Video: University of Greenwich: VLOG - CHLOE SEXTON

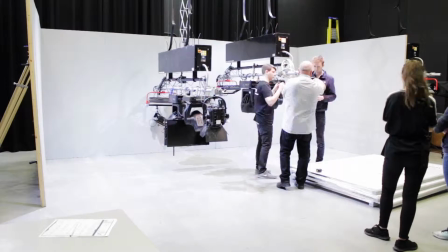How does the acrylic material interact with the light source and actors? So this is the experiment room where the majority of the film took place.
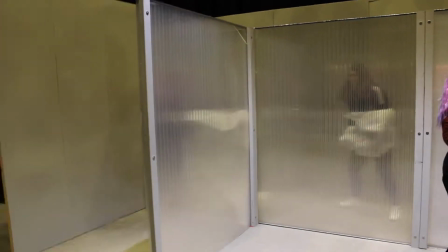Polycarbonate was used instead of acrylic. After submitting coursework 1, further design decisions were made by my production designer about the choice of material of the cube.
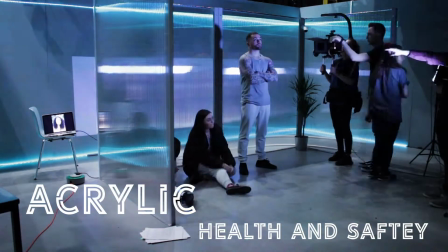Due to the budget and health and safety reasons, the acrylic material could not be used. Therefore, polycarbonate was the best next thing.
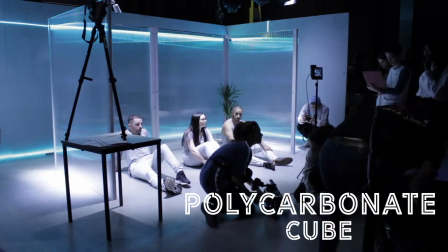My main challenge of this film was filming inside the polycarbonate cube where the majority of the film took place.
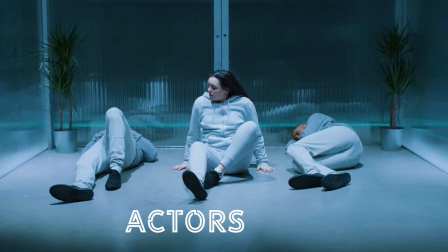Shooting through a reflective material and it being in shot with the actors may have caused problems with my lighting intentions. I didn't want it causing unwanted reflections, nor bounce off light unintentionally. For the lighting setup, I used 2 Arri Kino Flow lights directly above the cube to light the characters evenly,
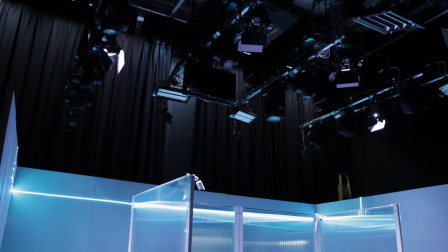and then another 2 further out from them to light the outer cube with the intention of them spilling onto the polycarbonate to add emphasis and texture to the material.
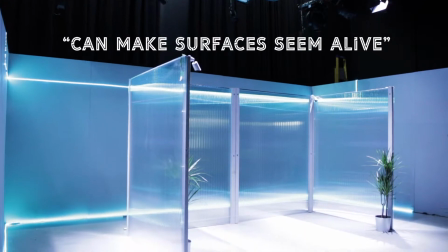Lighting the material in this way can help make surfaces seem alive. It creates depth as it protrudes the material from the background.
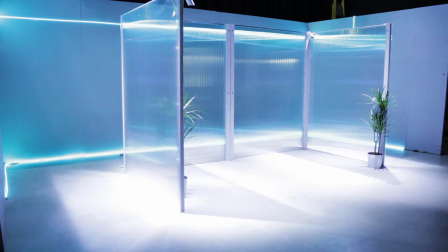It helps make the set more believable for the audience as they understand that the characters are trapped in an experiment room.
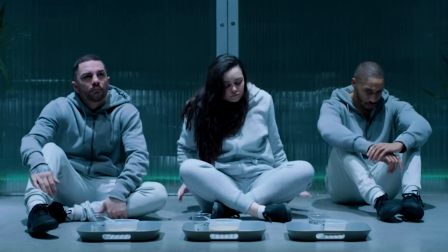Lighting the polycarbonate in this way communicates that the characters are stuck, and its purpose is to create a claustrophobic feel which channels a nervous emotional connection.
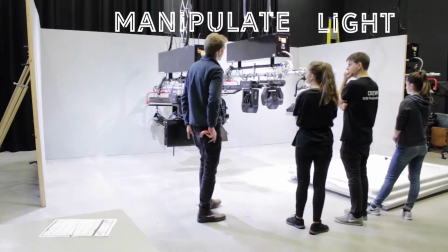Overall, I found out that I have sound expertise on how best to manipulate light and how to technically achieve the desired look I want when lighting the polycarbonate material.
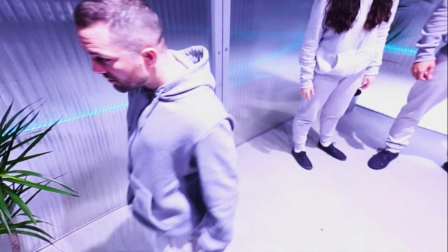When researching how to light characters through glass or a material similar to, I looked into films and TV shows that film inside a cube like the Humanity Trials.
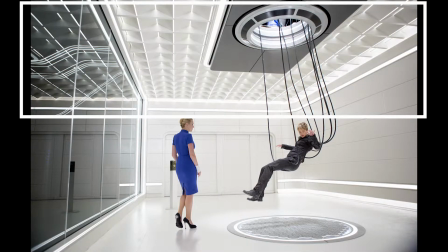It became apparent that top lighting the characters supplies an even coverage of light while also adding their own artistry to the image,
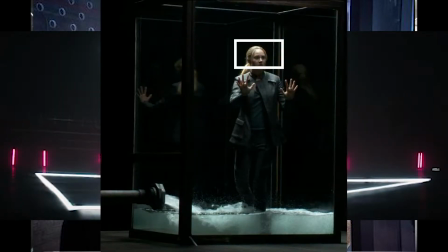where they selectively expose objects and characters in the space by the control of light and darkness.
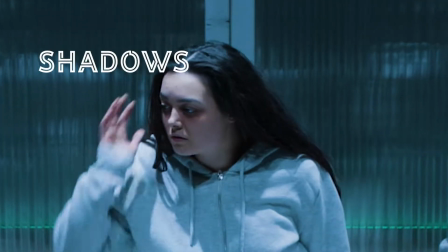I chose to top light the set as it creates shadows under the eyes as if to make the characters seem dangerous.
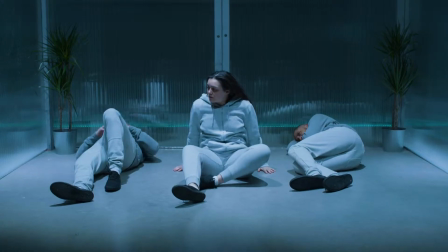It helps to portray a dramatic situation and emotional state of mind of these characters.
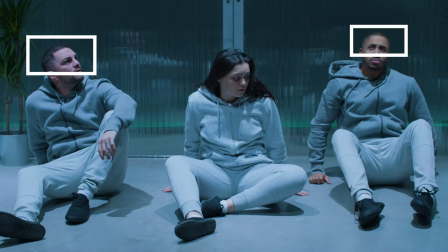With the light illuminating the top of the characters' heads, it can draw upon spiritual associations as if God is looking over them.
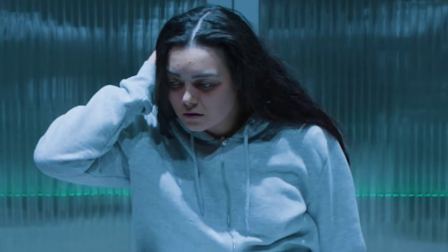However, with the light creating deep shadows under the eyes, it is deemed as a negative association with God.
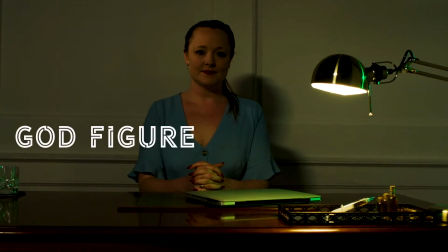In this case, Dr. Bates, the leading woman of this experiment, acts as his god figure because she is controlling and manipulating the 3 characters in the room.
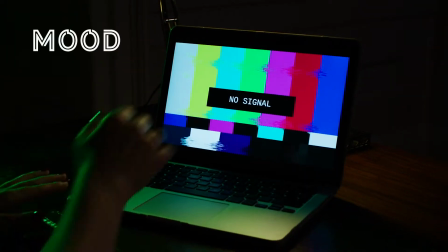This lighting intention helps determine the piece's mood as it creates a hostile feel.
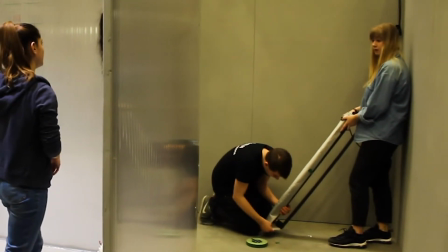To add more dimension back into the evenly lit scene, I first thought of using LED strip lights in the back corners of the outer cube.
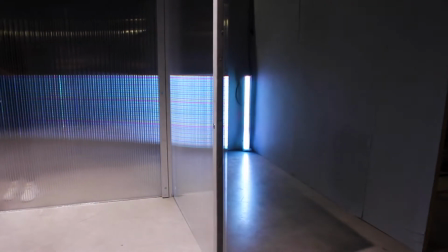In preparation for this scene, I had no idea how they would react to the polycarbonate material. In my head, I thought they would give off a clinical look.
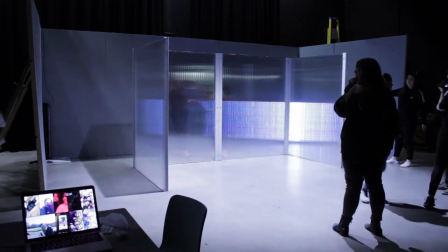However, it was quite the opposite. It added a disco presence which neglects my lighting attention and the film's hostile environment as it added unwanted energy.
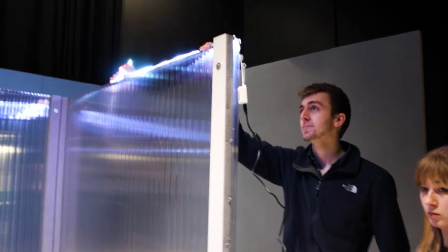So instead, I had the idea of using LED strip lights along the top of the cage. Therefore, the light could spill down into the polycarbonate which would give off a blue tint through the material.
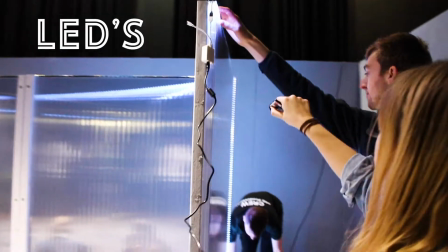However, this polycarbonate was too thick and the LEDs weren't strong enough for the light to travel through the material.
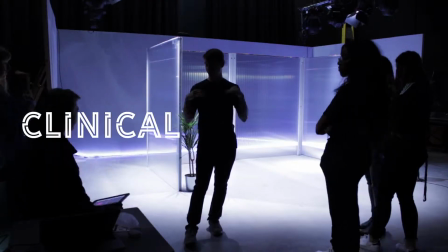So the next best thing was sticking the LED lights to the outer walls, which gives off the clinical environment that I want and adds colour to the scene while adding dimension back into the shots.
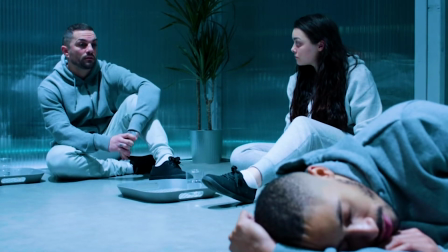A part of my research report in coursework 1 focused on how to manipulate reflections on the material
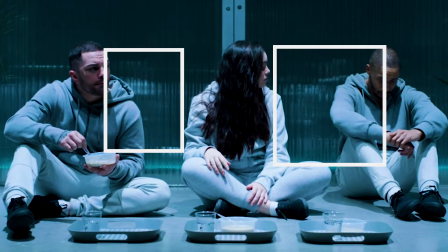to underpin visual metaphors about the characters' intentions and if they feel remorse for their crimes they have committed.
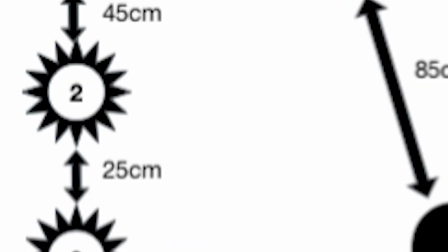For coursework 1, I carried out an experiment to understand where best to place the key light on the subject to manipulate the reflection of how I want it. A piece of acrylic was used for this experiment, as that was the plan for the production designer at that time.
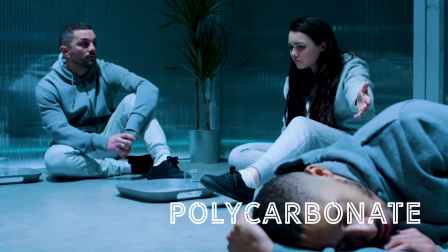So going into filming with the polycarbonate, I had no time to redo this experiment.
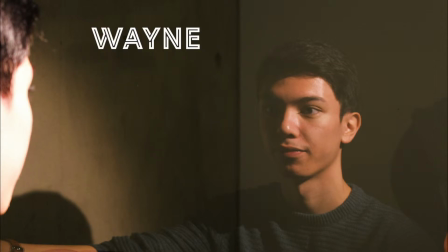This experiment picture here would be perfect for Wayne or Azil, as it's a metaphor of how far they've come to feel remorse for their crime, whereas Mara's reflection should be the faintest of them all,
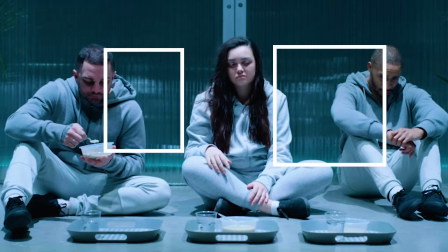as she shows no emotion for her victims at all. During filming, making sure the reflections differed due to the character's mindset was mostly forgotten about.
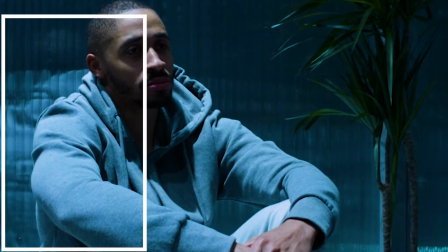I still achieved the look that I wanted from the reflections. It could have been a coincidence of where the actors were positioned in the scene.
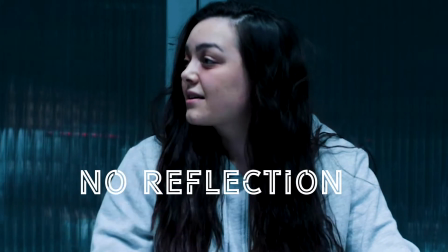Mara, the character who does not feel any remorse for her crimes entirely, shows little to no reflections throughout the experiment scenes, which plays a big part in the visual metaphors that I represent.
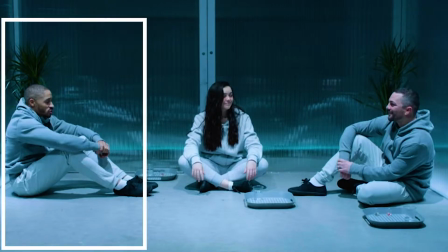Similarly to Azil, he shows so much remorse for his crimes, and throughout the scenes his reflection is so strong, just like Wayne's.
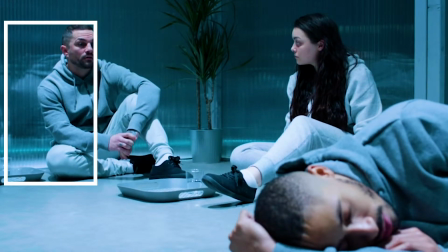Due to timing restraints on the filming day, I made the creative decision to not focus on creating the reflections to exactly how I wanted them.
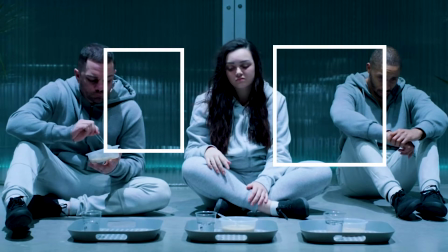It became too challenging and time consuming moving the lights between each shot. I didn't want it causing continuity issues later down the line, nor did I want to take up precious filming time.
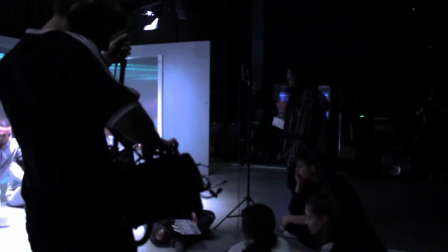I was aware if I spent more time with the reflections, then it was my responsibility to understand how that can directly affect other departments if we run over.
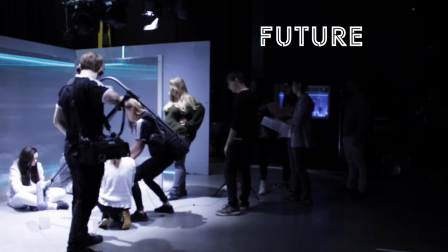Therefore, I had to cut time so we wouldn't run into future dilemmas that could complicate my director's vision.